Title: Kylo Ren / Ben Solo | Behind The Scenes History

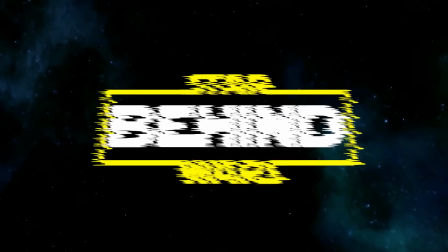behind Star Wars.
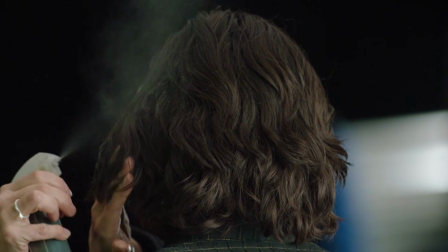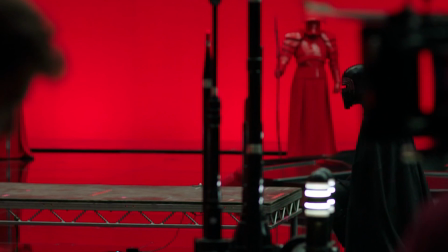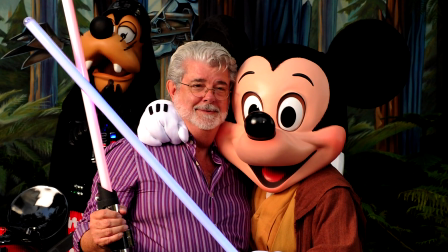The origins of Kylo Ren date to George Lucas's earliest conceptions of a sequel trilogy prior to Disney's purchase of Star Wars in 2012,
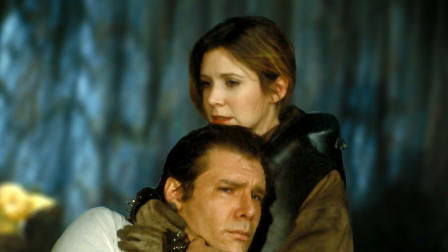in which a son of Han Solo and Leia Organa struggling with the dark side of the Force was always part of the story.
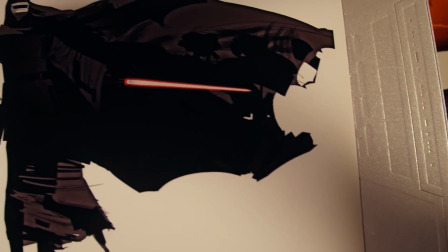In some of these versions, the son's name was Skylar, and he was corrupted to the dark side of the Force by Darth Talon,
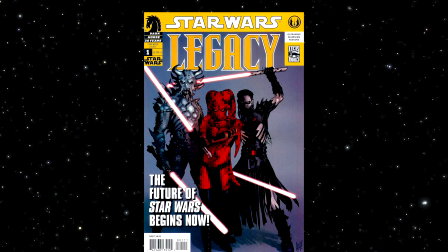a character originally created for the Dark Horse Comics Star Wars Legacy comic book series.
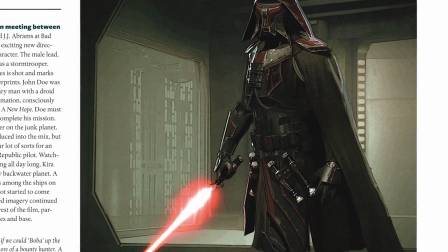Talon's role was then morphed into that of the Jedi Killer, the initial name of the character who evolved into Kylo Ren,
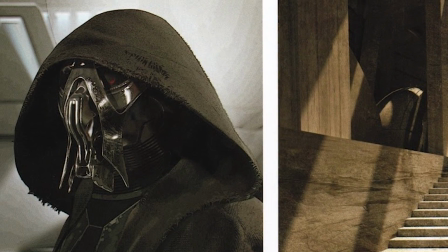used throughout The Force Awakens pre-production before J.J. Abrams and his team settled on the character's eventual moniker.
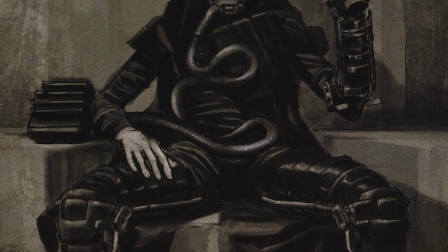The Jedi Killer's design went through a number of different iterations before finally being approved on March 11, 2014.
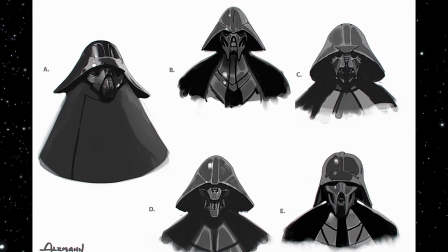Abrams specifically requested that the character's mask be designed to be a nod to the iconic helmet worn by Darth Vader, as well as to be memorable to a child.
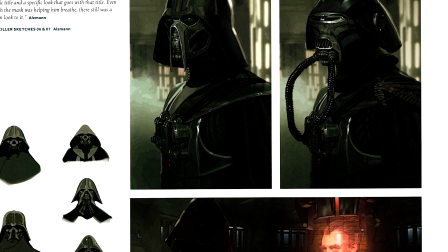Several of these early Vader-esque designs were rejected before later being repurposed for the Knights of Ren.
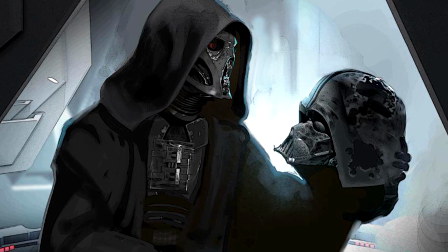Other concepts depicted the Jedi Killer as a cyborg holding the Vader mask relic,
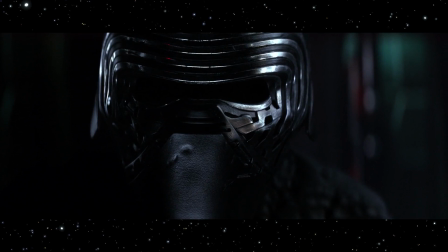as the object was once the central MacGuffin of Episode 7's plot before being rewritten as simply part of Kylo Ren's shrine on board the Finalizer.
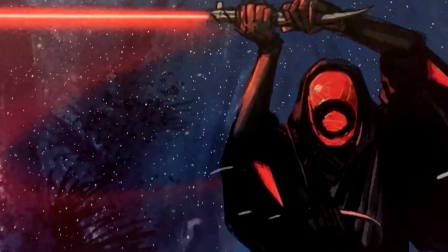One further rejected art concept showed the villain with a red mask featuring a black circular pattern.
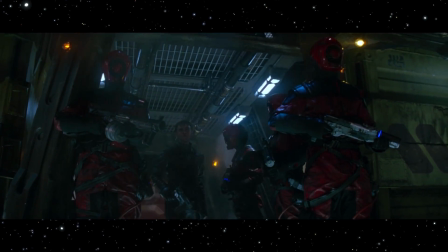This design later inspired the appearance of the Guavian Death Gang security soldiers who attack Han Solo's freighter.
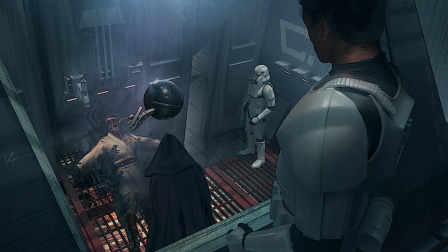Han Solo, you're a dead man.
The filmmakers also considered giving the Jedi Killer his own personal interrogation droid,
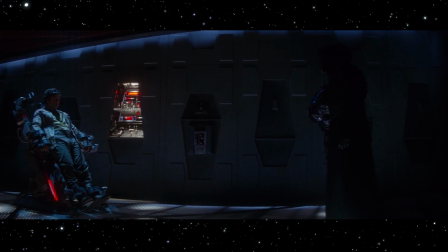which made it into The Force Awakens in a small way when Kylo Ren tortures Poe. Concept artist Glyn Dillon, who came up with the character's final design,
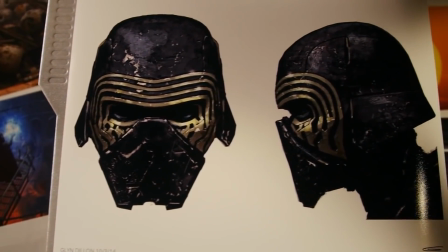said creating the look was like trying to land a helicopter on a penny, as it had to be evocative of Vader without referencing him too heavily.
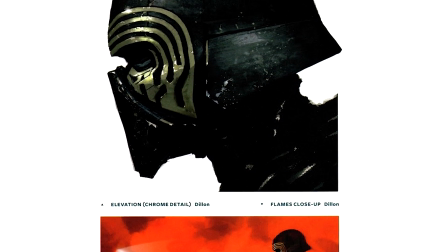A big help was the works of science fiction illustrator Chris Foss,
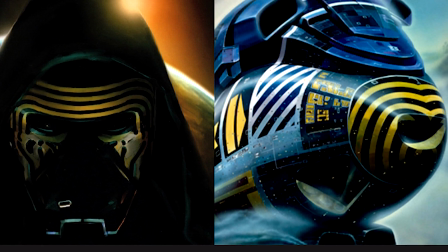whose stripe effect of black and yellow starship camouflage directly inspired the striped metallic design of Kylo Ren's mask.
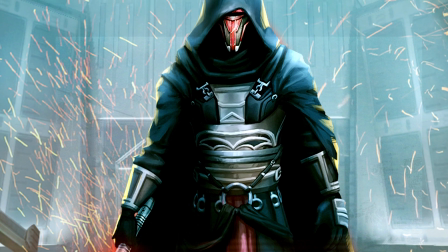The helmet also resembles that of Revan, the Dark Lord of the Sith who first appeared in the 2003 video game Knights of the Old Republic.
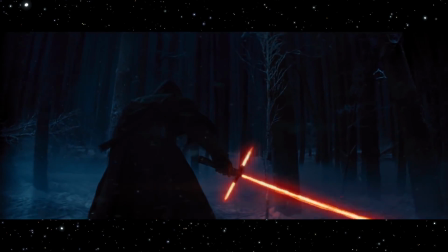Kylo's unique medieval-style crossguard lightsaber, meanwhile,
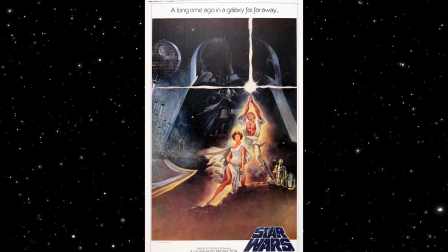was largely inspired by the look of Luke Skywalker's own lightsaber in Tom Young's iconic
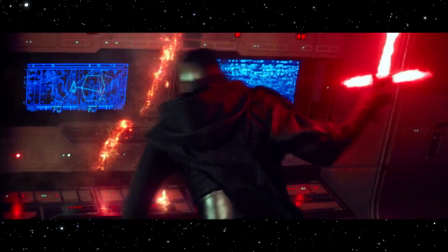1977 posters for the original Star Wars film, while the unique ferocity of the saber's blade was meant to reflect the character's fiery temperament.
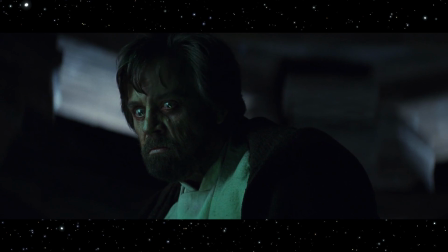The weapon's original form as Ben Solo's lightsaber appeared in a flashback scene in The Last Jedi,
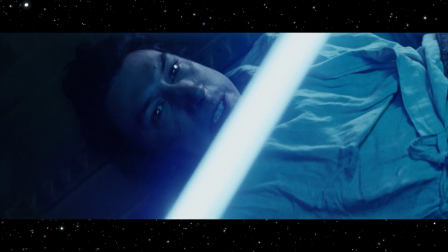but although similar in appearance to the weapon later used by Solo as Kylo Ren,
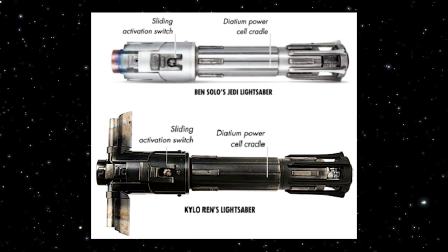it was not actually confirmed to be the same lightsaber until the release of The Rise of Skywalker's visual dictionary.
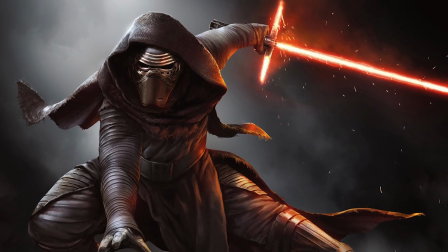J.J. Abrams loved the Jedi Killer's final design when it was presented to him, and finally decided upon the character's official name that same month.
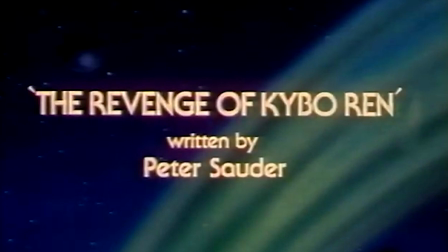The moniker Kylo Ren is notable for its striking similarity to that of Kybo Ren,
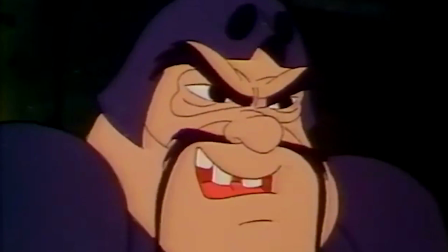a space pirate featured in the Star Wars Droids animated TV show from the mid-1980s, who may have directly influenced Abrams' choice.
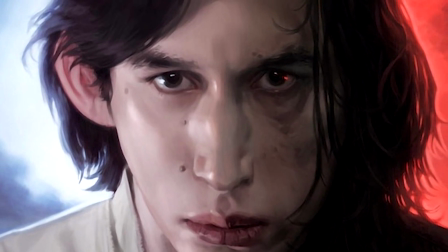Regardless, the character's true name of Ben Solo remained a closely guarded secret to disguise his true parentage.
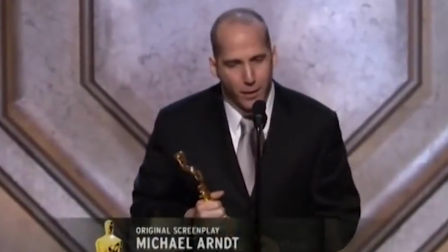According to The Force Awakens' original screenwriter Michael Arndt, whose screenwriting duties were taken over by Abrams and co-writer Lawrence Kasdan when he departed the project,
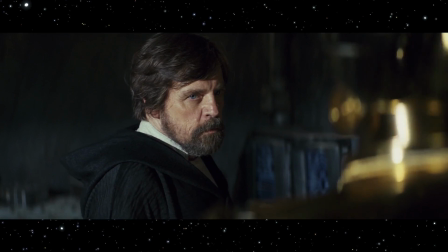the character's backstory came about because the writers needed a rationale for the heroes of the original trilogy to have separated after the events of Return of the Jedi.
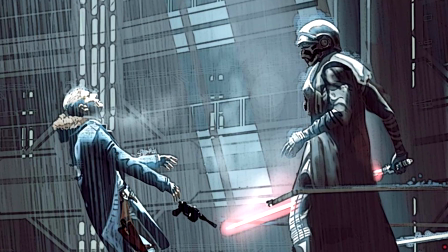Abrams wanted Episode 7 to tap into parental fears of losing a child,
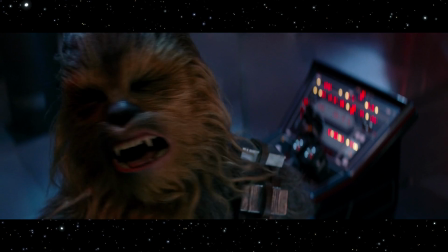and believed the only way Ren had any hope of being a worthy successor to Darth Vader was if he killed his own father Han Solo,
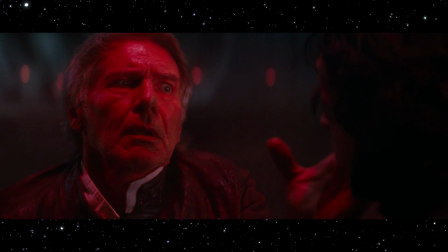as he couldn't think of anything more hideous than patricide.